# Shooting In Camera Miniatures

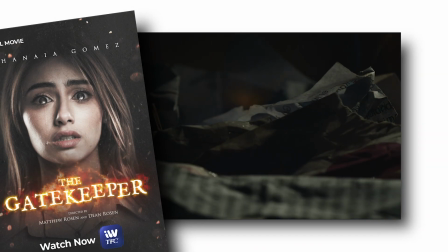Kinetech was asked if we could make a movie in just 8 months, from script to release, to meet a Halloween break date.
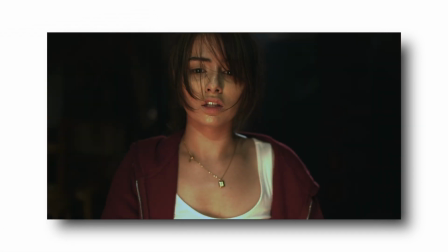This turned out to be possible, and I am really very happy with the end result.
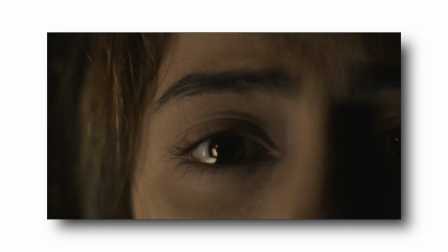However, because of the tight schedule, plenty of movie magic had to be incorporated to finish this in time.
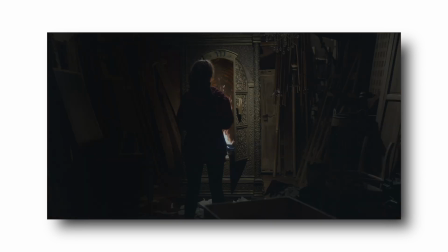In this scene, the lead actress sets a fire in the storeroom of her antique shop that gets out of control.
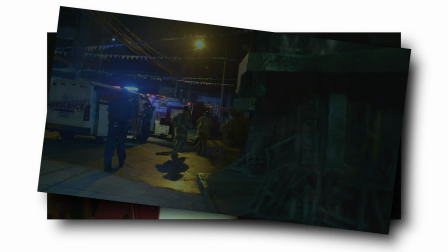The next scene was her being questioned by the police outside her now burnt shop.
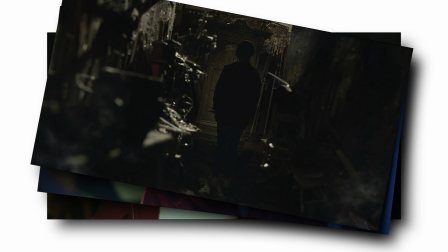A little later, she returns to the now chaotic, half-burnt storeroom to find one antique survived the fire.
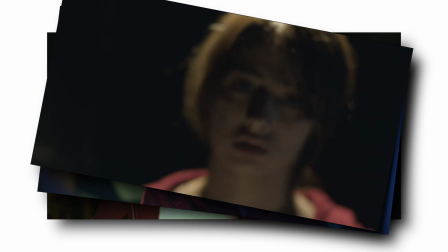Both these locations did not exist. The shop was not burnt, nor was the interior of the storeroom.
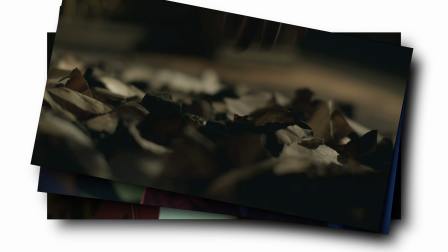In a shoot with less limited time and budget,
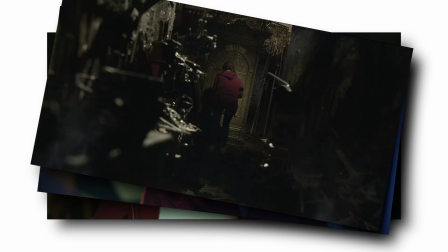I would have probably set this up live with burnt-looking props in the storeroom and a fake burnt skin for the front of the shop. But with a time limitation on both the shoot and the post, I decided to shoot it all live.
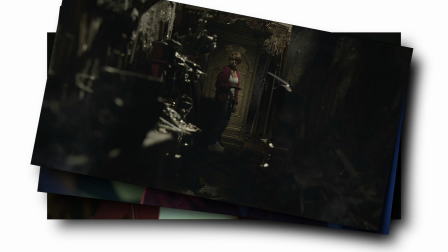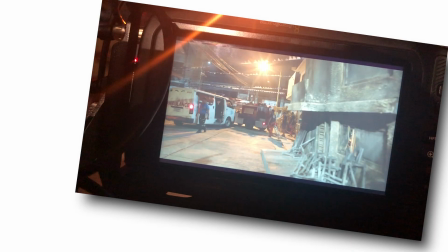This is the skinned cover for the shop front,
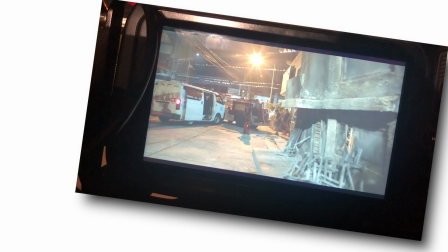but it would take much too long to set this up full scale during the shoot, and we had no time for any major post effects.
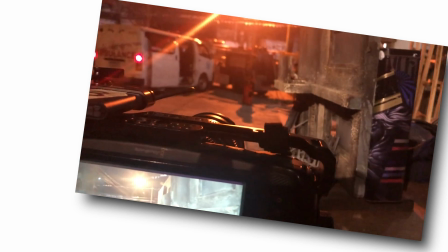So I used a 19-inch miniature, resting on a table in front of the camera.
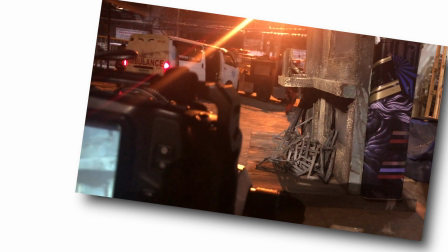I actually use miniatures more regularly than most people would think.
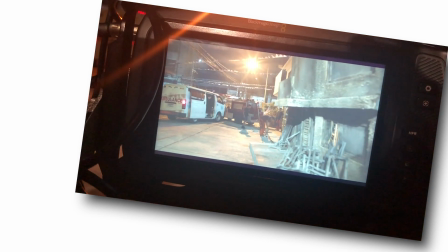They are often the most cost-effective and practical solution to many special effects requirements.
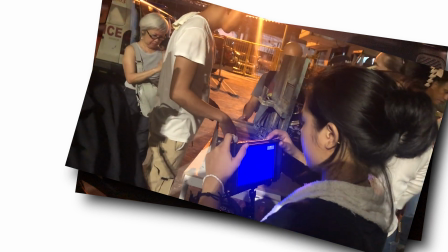I like to shoot my miniatures in camera rather than a key element, so I can see the frame as a whole before I shoot it,
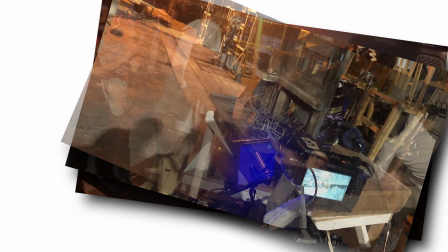and to use the lights from the shooting floor to spill onto the set during the take.
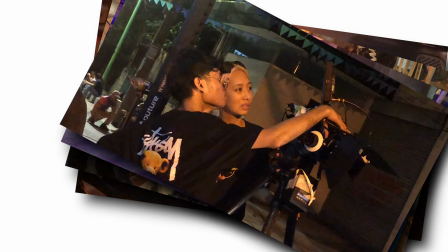This merges the miniature into the shoot in a much more believable way than lighting them separately.
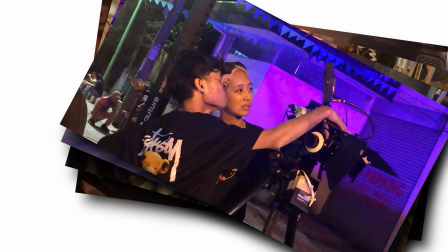In this scene, I filled the area with flashing red and blue lights to look like it was coming from the emergency vehicles within the shooting area.
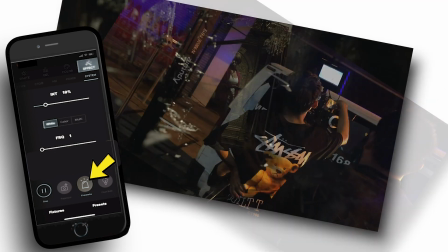I did this with aperture infinity bars set to cop car effect. The storeroom was the set used most often during the movie.
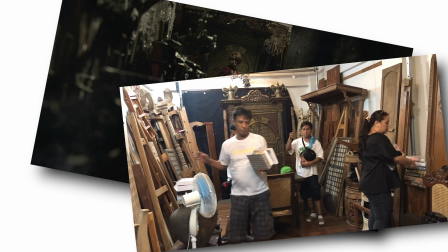It was set up looking like this throughout most of the movie. Scrapped wood and disassembled furniture resting up against the walls.
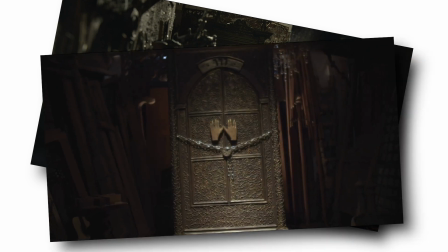This is what it looked like with the lights and camera set to the exposure I wanted. To make it look messy and charred would have needed quite some time to set up, and time was what we didn't have.
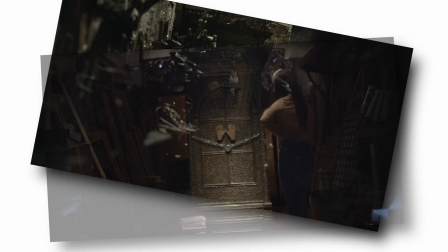I simplified the change from neat storeroom to charred storeroom by using miniature walls.
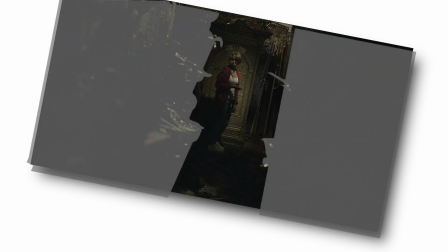The two walls were miniatures placed in front of the camera. This is the original light plot.
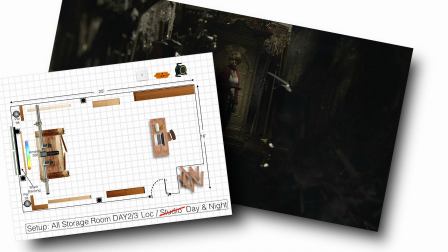Let's remove the lighting grid to unclutter the plot. We took out the table and chair and set up the camera where I wanted the shot to be taken from. Then, instead of resetting everything up with full-size burnt props, we placed a miniature left side wall. This covered all the full-size setup and formed the charred, messed up furniture.
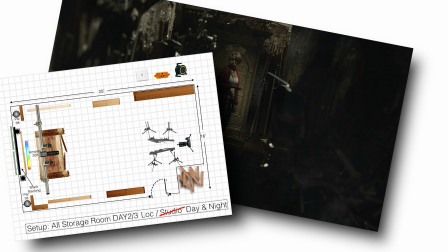Then the same on the other wall. The miniature set tapered towards the camera, creating a false perspective that matched the distortion of the actual room. I boosted the lights I was using before we put in the miniature, and it reacted to the light in exactly the same way the full-size set did.
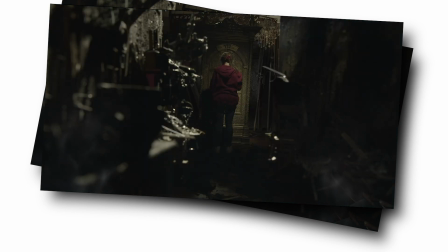A low-tech solution from the days of silent film to make the shooting of a modern film possible.